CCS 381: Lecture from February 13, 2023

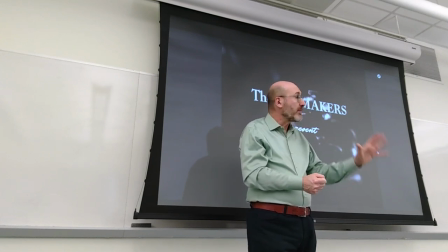Well, the Korean War is about to come to an end. It was a bloody war.
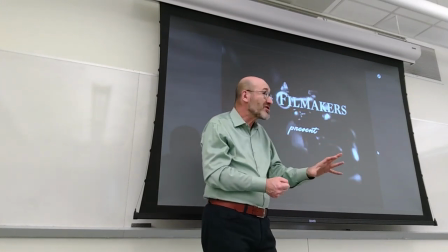A lot of people died. The end result was not politically satisfying.
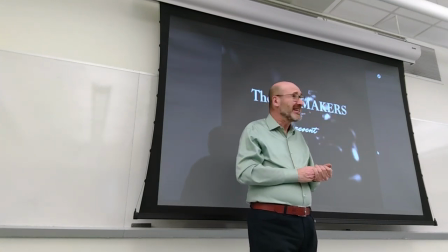More importantly, it was clear by then, if it wasn't to everyone, that the U.S. were involved in the Cold War, an indirect war with the USSR
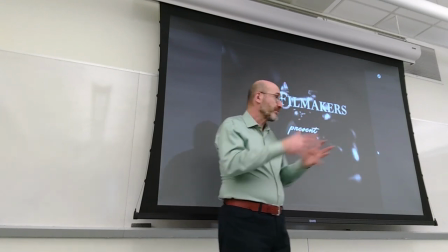and also with Marxist-Communist China.
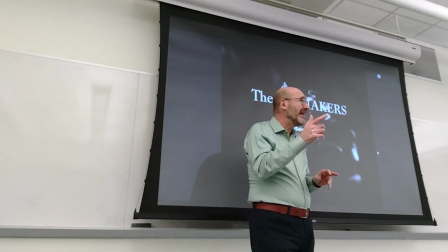So the pointed gun is, in fact, possibly also a symbol of imminent danger, the danger of a new war, and also the danger of the atomic bomb.
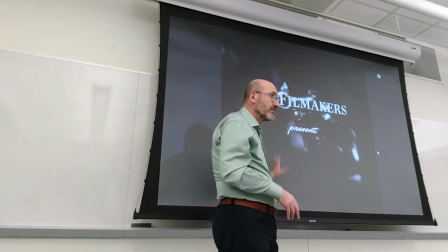By then, by the end of the 1940s, the Soviet Union had developed the atomic bomb, so they had atomic bombs,
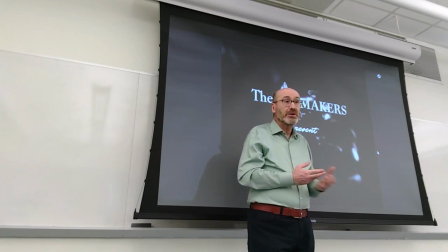and already by 1953 they were working on hydrogen bombs, so even more powerful.
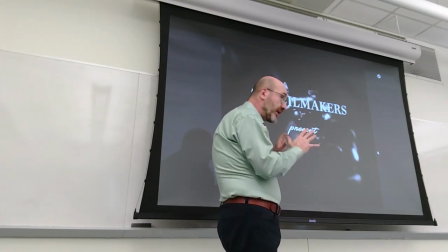So keep that in mind, that Cold War era reading is, in my mind,
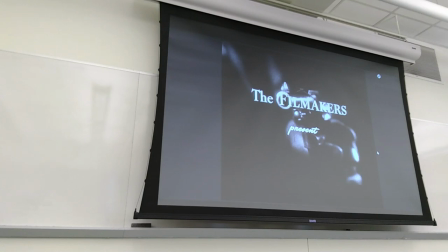possible and pertinent. okay so you see the gun and you see it more now without the titles right and you see it's a very extreme close-up right the barrel looks
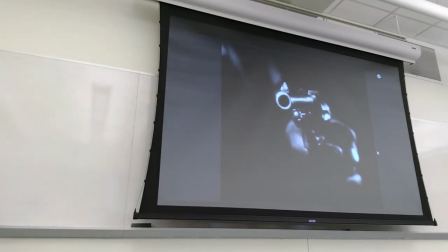like the barrel of cannon almost and nothing behind that notice that up to this point and for the next few minutes of the
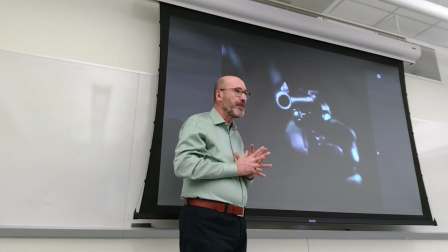film we don't really see a full human profile which creates
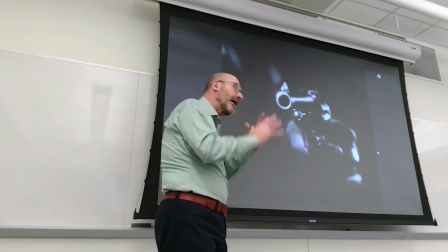the state of tension you cannot really identify put a body or put a face behind that
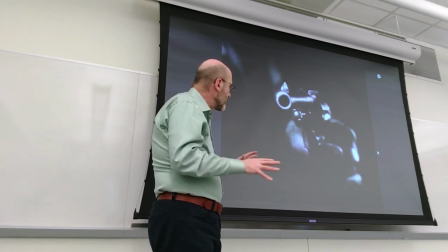you just know that there is a sense of danger risk so
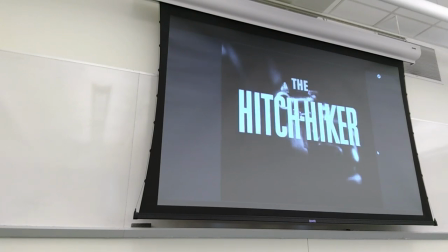the style is being used to unsettle viewers have the title on top of that so you know there is a connection between the gun and hitchhiking and
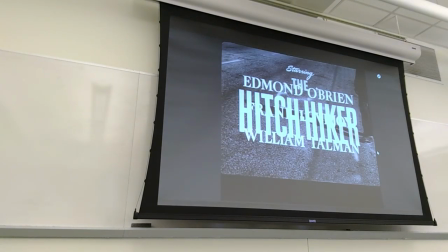now we go back to the room once again now the character is moved right
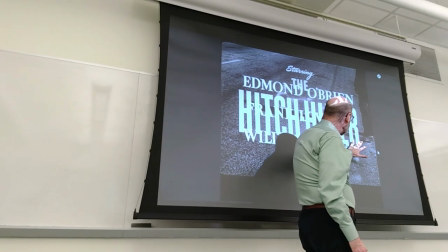you see movement is not a static image and you start seeing
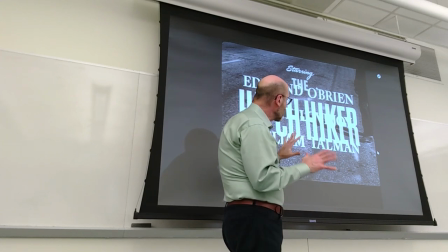more about it but just a few clues that become a part right because through the frames this is kept on the screen through the initial part of the credits you can study the image so you see shoes that are typical
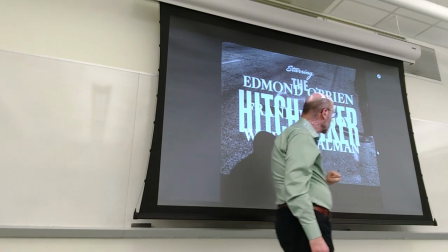of lower-class people in the US during the 1930s and 40s you
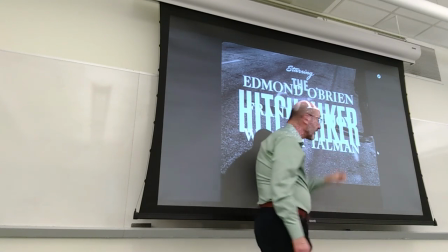see this style of pants that are also typical of workers during that period
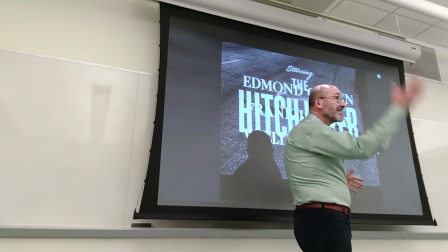you see a leather jacket you would see it on his computer screen here we don't have as many details,
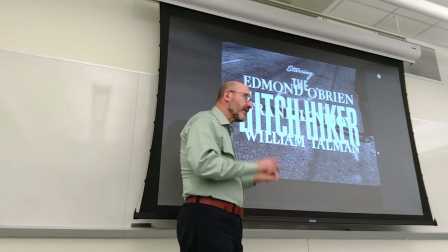a black leather jacket that is not the kind of jacket a poor man would have worn,
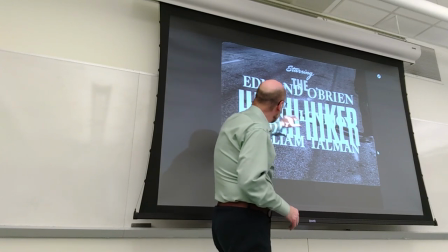right? And then, as usual, you see the projection, the long projection of the shadow.
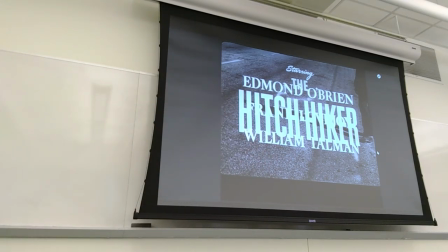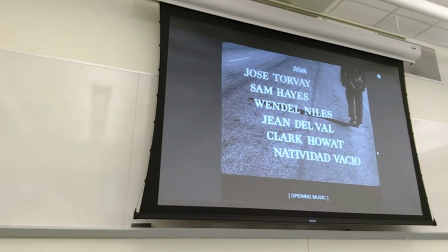And you see the man walking on the road. Again, the beginning is reminiscent of what we've seen detour.
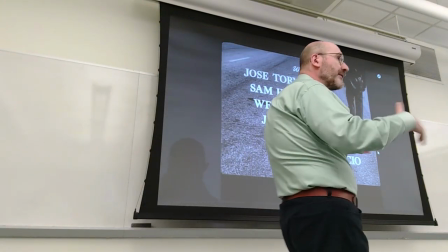At the beginning of detour you have Al, Al Roberts,
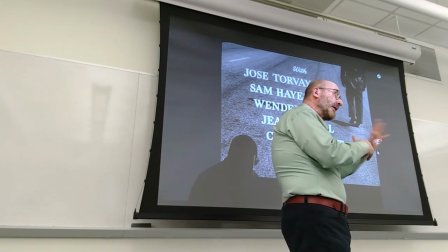the former piano player walking on the road being passed by cars and then hitchhiking, hitching a ride.
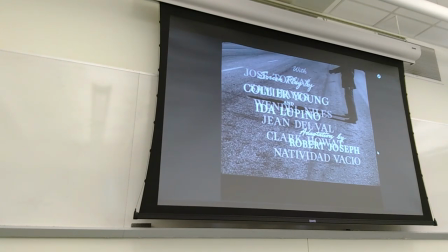You see this man but again you don't see their face and now you see him extending the arm in the act of a child.
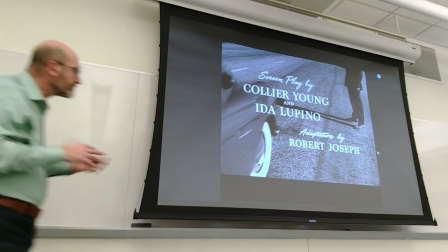And for the first time you see something that is reminiscent of society.
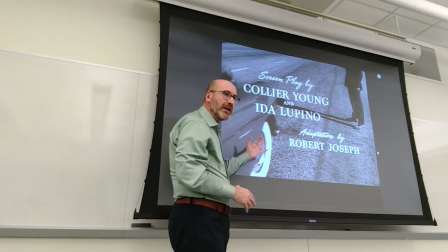And clearly from this moment on there is a clear contrast that the viewer of the period would have caught.
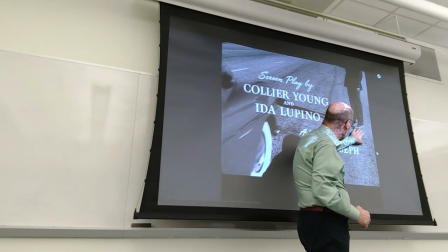That is to say you have the poor man's shoes,
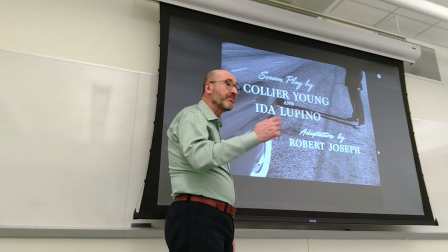the pants of someone who's working possibly working in a place then going to another place right but the car that enters the frame of course from this angle
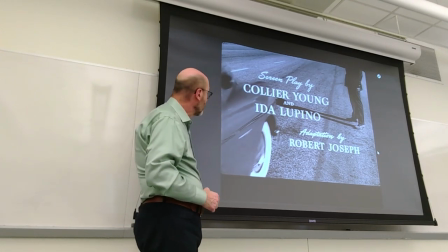because it is the best way to have to shoot this if you have a 4 by 3 lens camera the car is an expensive car.
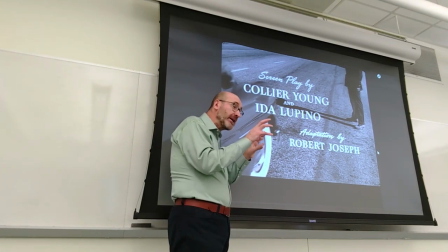And the couple that we will see from a distance are a wealthy couple, OK?
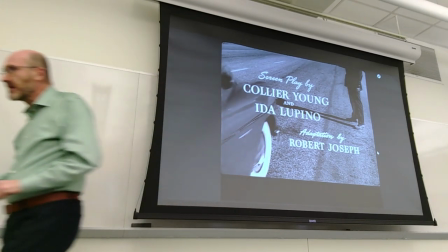And they'll give him a right notice.
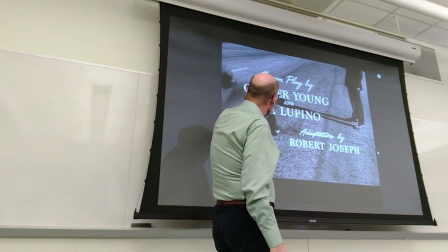As I said, the credits give credit for the screenplay to Collier Young, the former husband they divorced in 1951, the year before the film was shot,
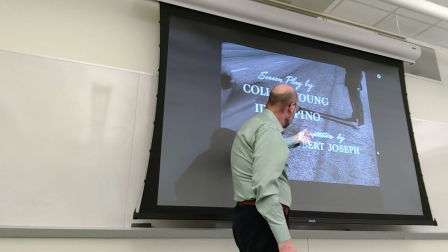and Ida Lupino and the person who
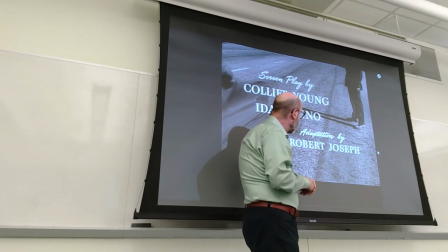adapted this from reality and
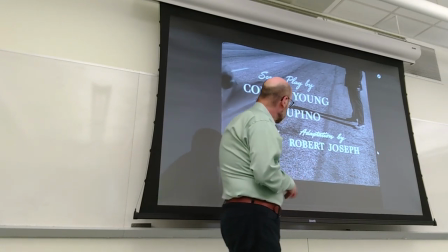from the end of a novel is listed with a
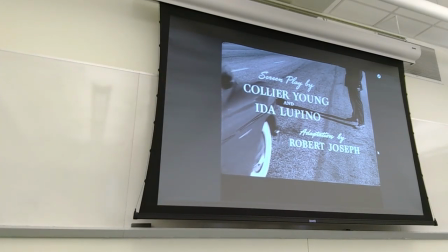minor a secondary role okay now
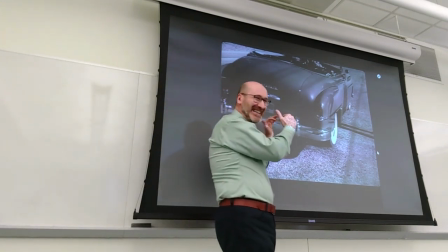once again the image is cut in you don't see the people in the car
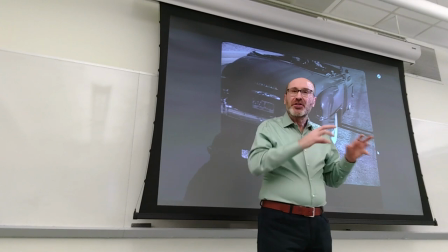once again you don't see the whole car through the first few minutes of the film there
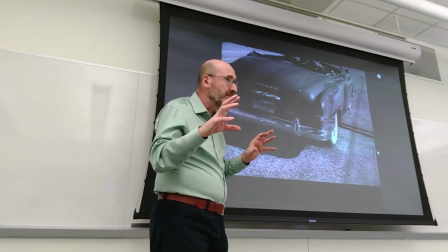is a fragmentary view of reality it's like reality is being disregarded right
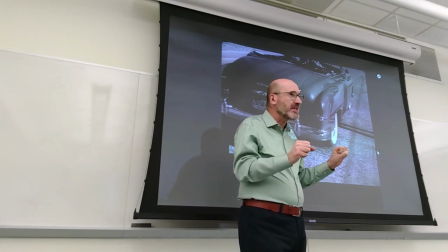we're talking about crimes breaking up society and threatening the
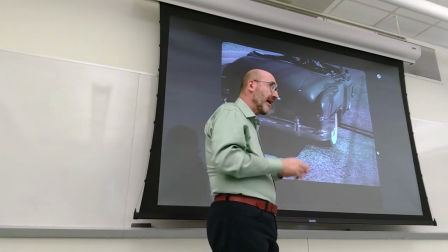sense of the organization of society and the values of society and this is translated into this
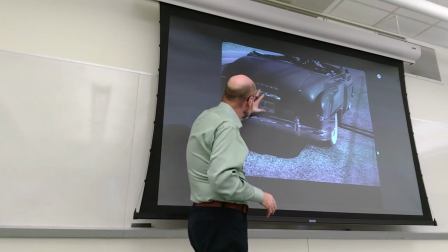approach right of fragments with some insistence on the details the
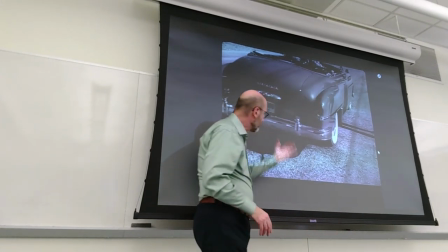wheels of course are very clear right because of the white tire
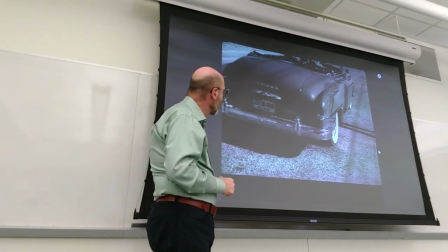side of the tire you remember that detail but then they'll insist a lot on
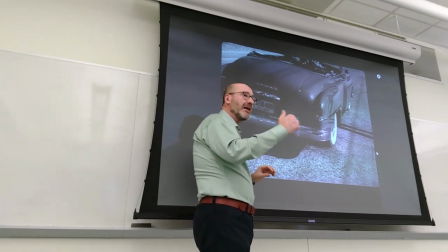the license plate because then it will become part of the crime scene
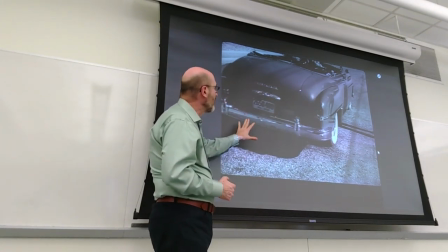so you don't see everything because this is a not a normal scene. This is not regular life, right? It is something else.
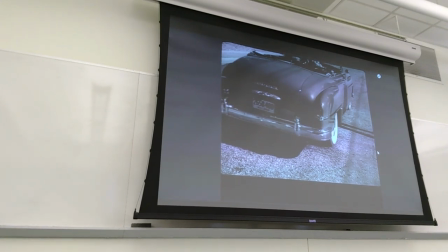And as we said many times, the film noir has to produce a certain vibe, a certain kind of tension.
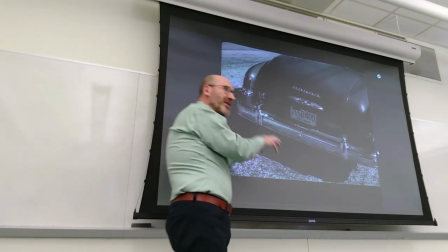Instead of going to show you the couple in the car, they go to the back of the car.
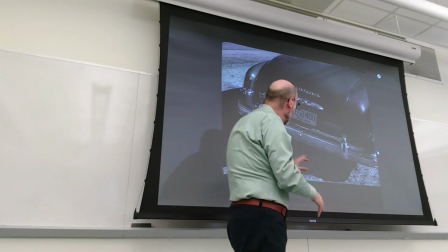They don't show you the hitchhiker, they don't show you the couple, just the back of the car and the plate.
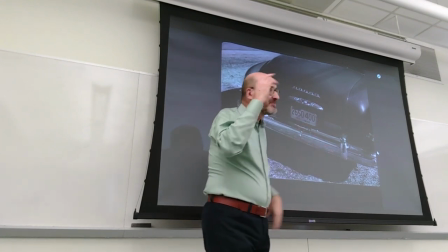But again, it is a fragment,
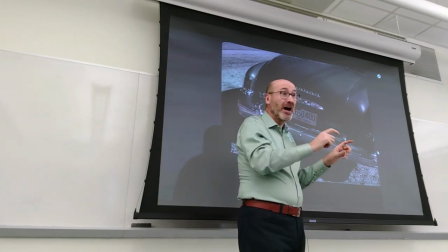it is something that will connect this event to the theme of the crime when the poor couple will be found dead by policemen.
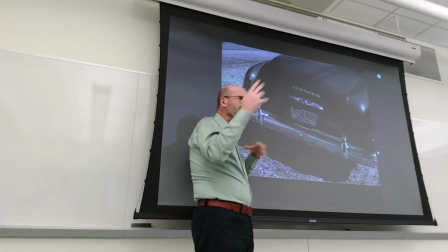But keep in mind what I said about the ambivalence.
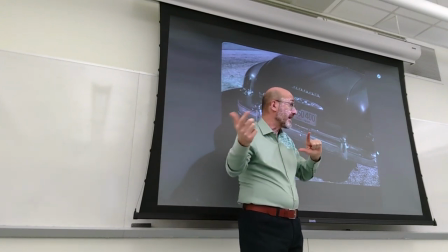The gun, criminals and cops have guns and this view of the license plate.
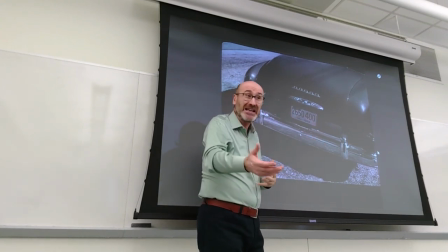Who's interested in the license plate? It's the police, it's the police that is surveilling the roads.